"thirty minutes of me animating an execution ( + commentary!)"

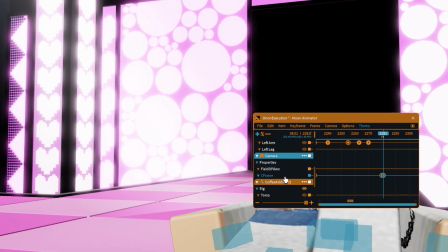I look at want to have him be up off the floor by this point.
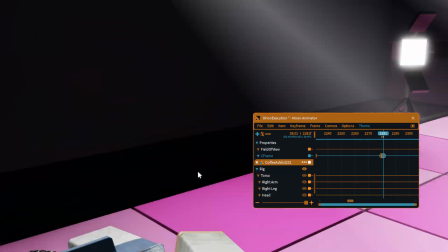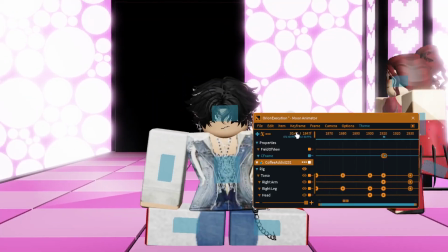And oh, it's hard to see.
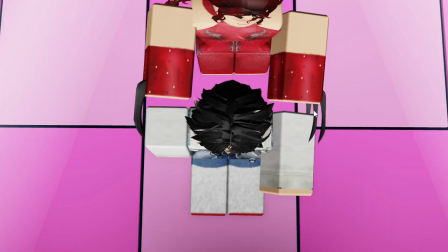Niggas tweaking, hoes is geeking, pussy popping, Dolce season, new persona, new vagina, pushback, but I'm still gon' get that.
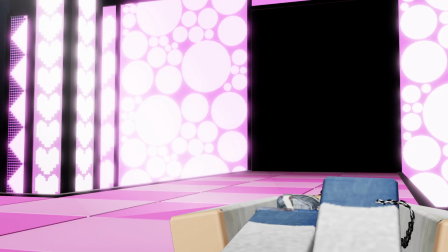Oh, I like that. Oh, I like that. I love that. Okay, that's gonna work. That's gonna work.
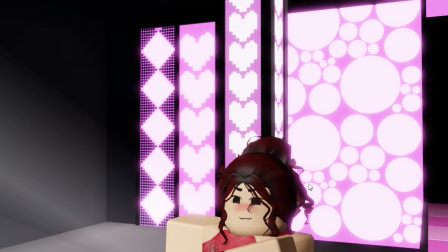Okay. Also, quick tip if you're gonna use custom faces, do not slap it just onto the character,
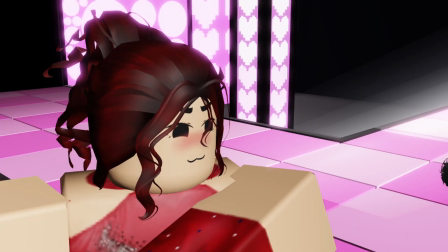if you get what I mean. Like, don't, like the way you typically put faces on a character, don't do that. What I do is, I can't show you because it's not, like, the OBS doesn't film this part of my studio, but I have a plugin, HDFI, Indigo put me on, thank you, Indigo, but
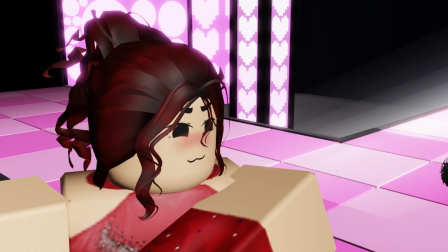it, sorry, it, basically what it does is so typically your studio, it'll render your faces kind of low textures to, like, make room, not make room, but to, like, allow you to render other shit better.
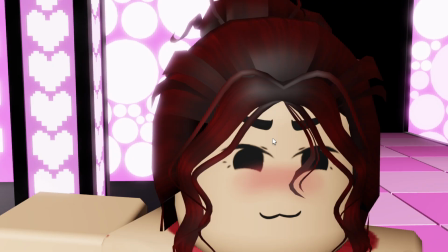It gives your face, like, the avatar's face, a custom decal that makes the shit look higher quality. It essentially makes a little part that all the faces go on.
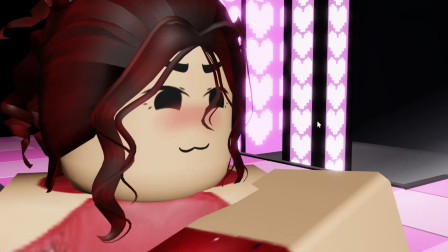So it looks really high quality up here because I have that shit on. But if I didn't, it'd look really, like, low quality.
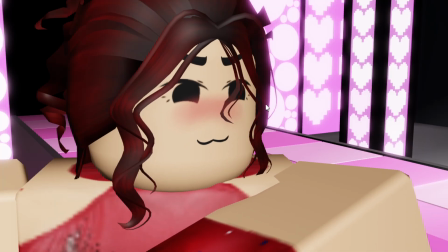I'll see if I can put, like, an example up.
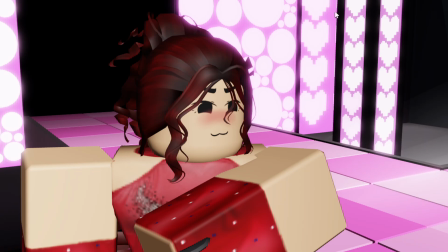But, like, there's a noticeable difference, and it makes using faces way more satisfying because it doesn't look, like, all bitty and, like, 8-bit.
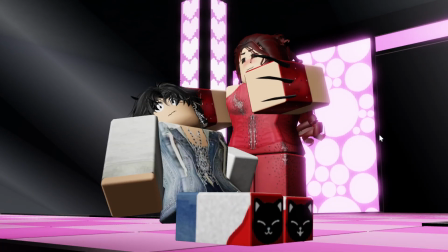Okay.
Hoes is geeking, pussy popping, Dolce season, new persona, new vagina, pushback, but I'm still gon' get that.
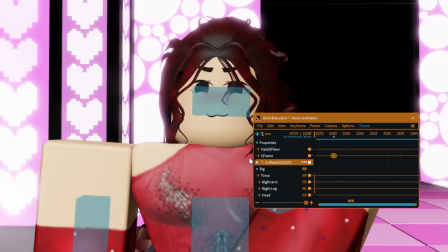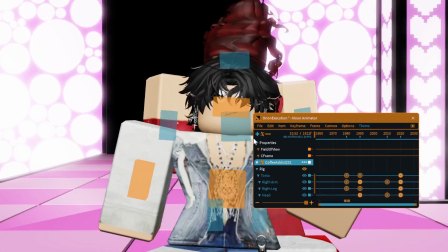Okay, then let me go here.
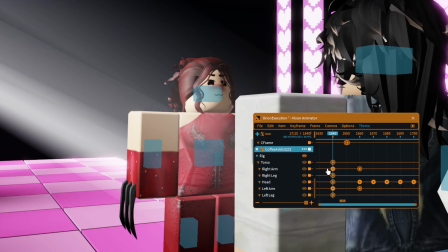Paste these keyframes. If you're wondering why I keep coming back to this specific frame, it's because in this frame,
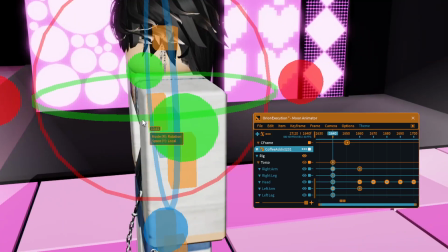Orion's body is, like, perfectly default, if that makes sense.
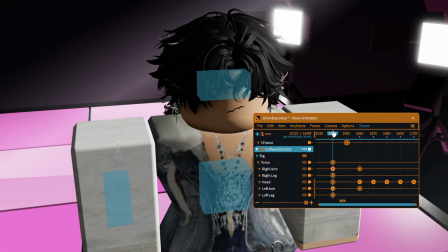So this specific frame is really good to copy from because it starts everything off as its default setting.
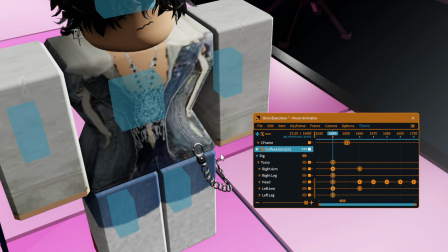Not default setting, but, like, when you load in the avatar, that's how it looks automatically.
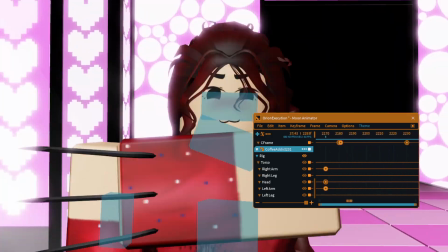So it's really easy to pose, whereas trying to get him up from here would be kind of difficult with the way his keyframes are currently set at.
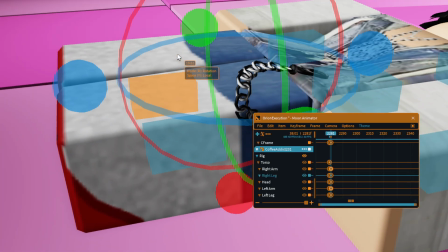So see, now he looks kind of like easier to pose, if that makes sense.
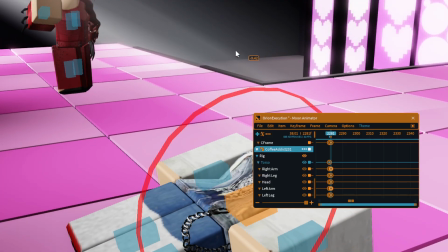So let me have him be up off the floor.
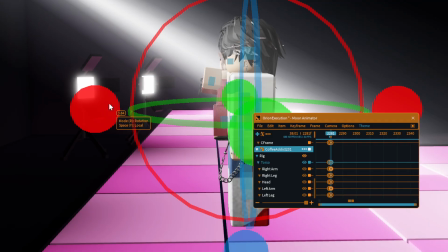I don't want him, like, do I want him tilted? What I could do, okay, wait.
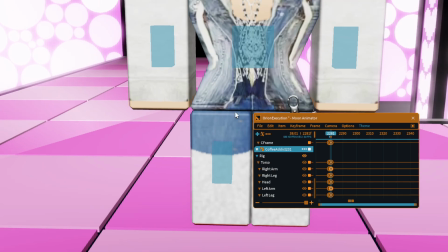I have an idea, let me try this.
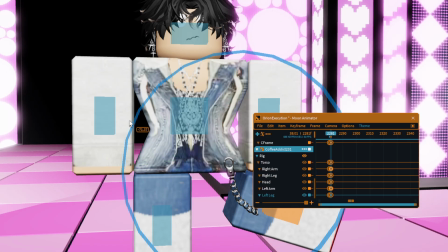Okay, pause.
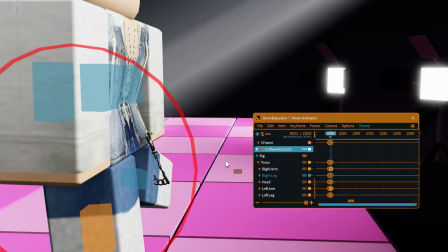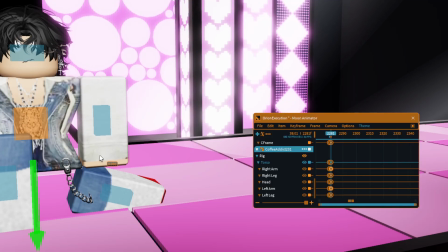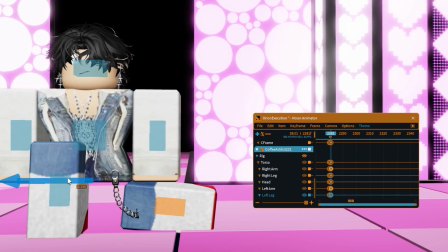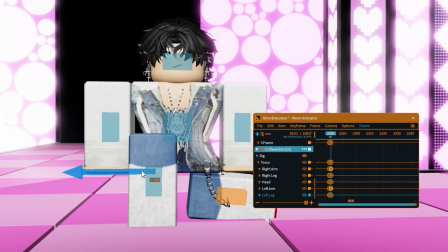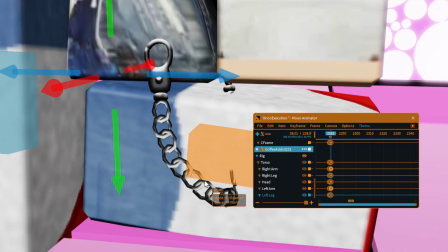See, I don't like this because then it looks like he's sitting on top of his, like, not sitting, but it doesn't look like his leg is attached.
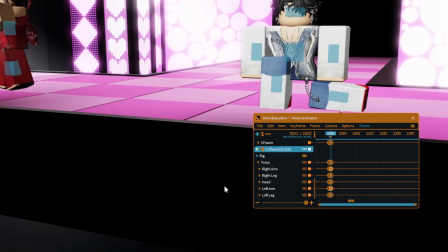Whereas here, it looks like it's extended a little bit. But I can't tell if I like that or not.
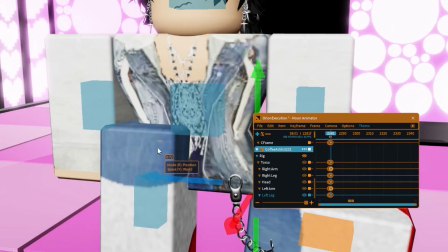Because it leaves this weird empty space in the middle of his leg. Let me try, okay. If it's like this.
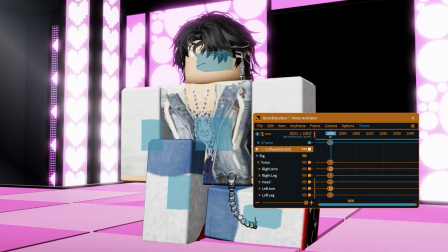Actually, wait, first of all, let me move the fucking camera. Okay. If it's like this, then maybe it, I don't know.
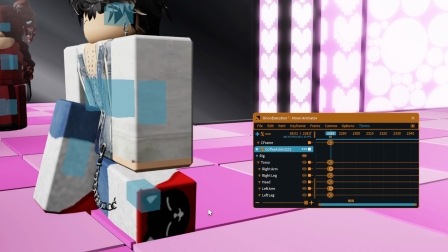Maybe it'll look better if I, like, it's like, not like this. Or, oh, wait.
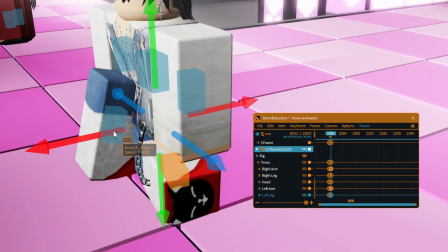Okay, I have an idea, Okay, do it like this.
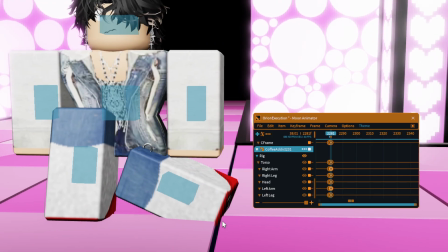And then we can extend it a little bit. So that way it doesn't just look disconnected from the body.
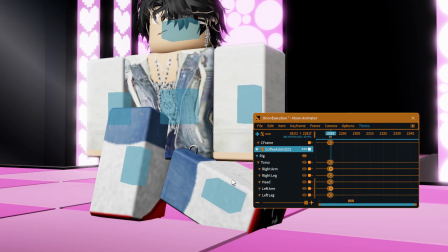Actually, no, I don't know if do I like this pose?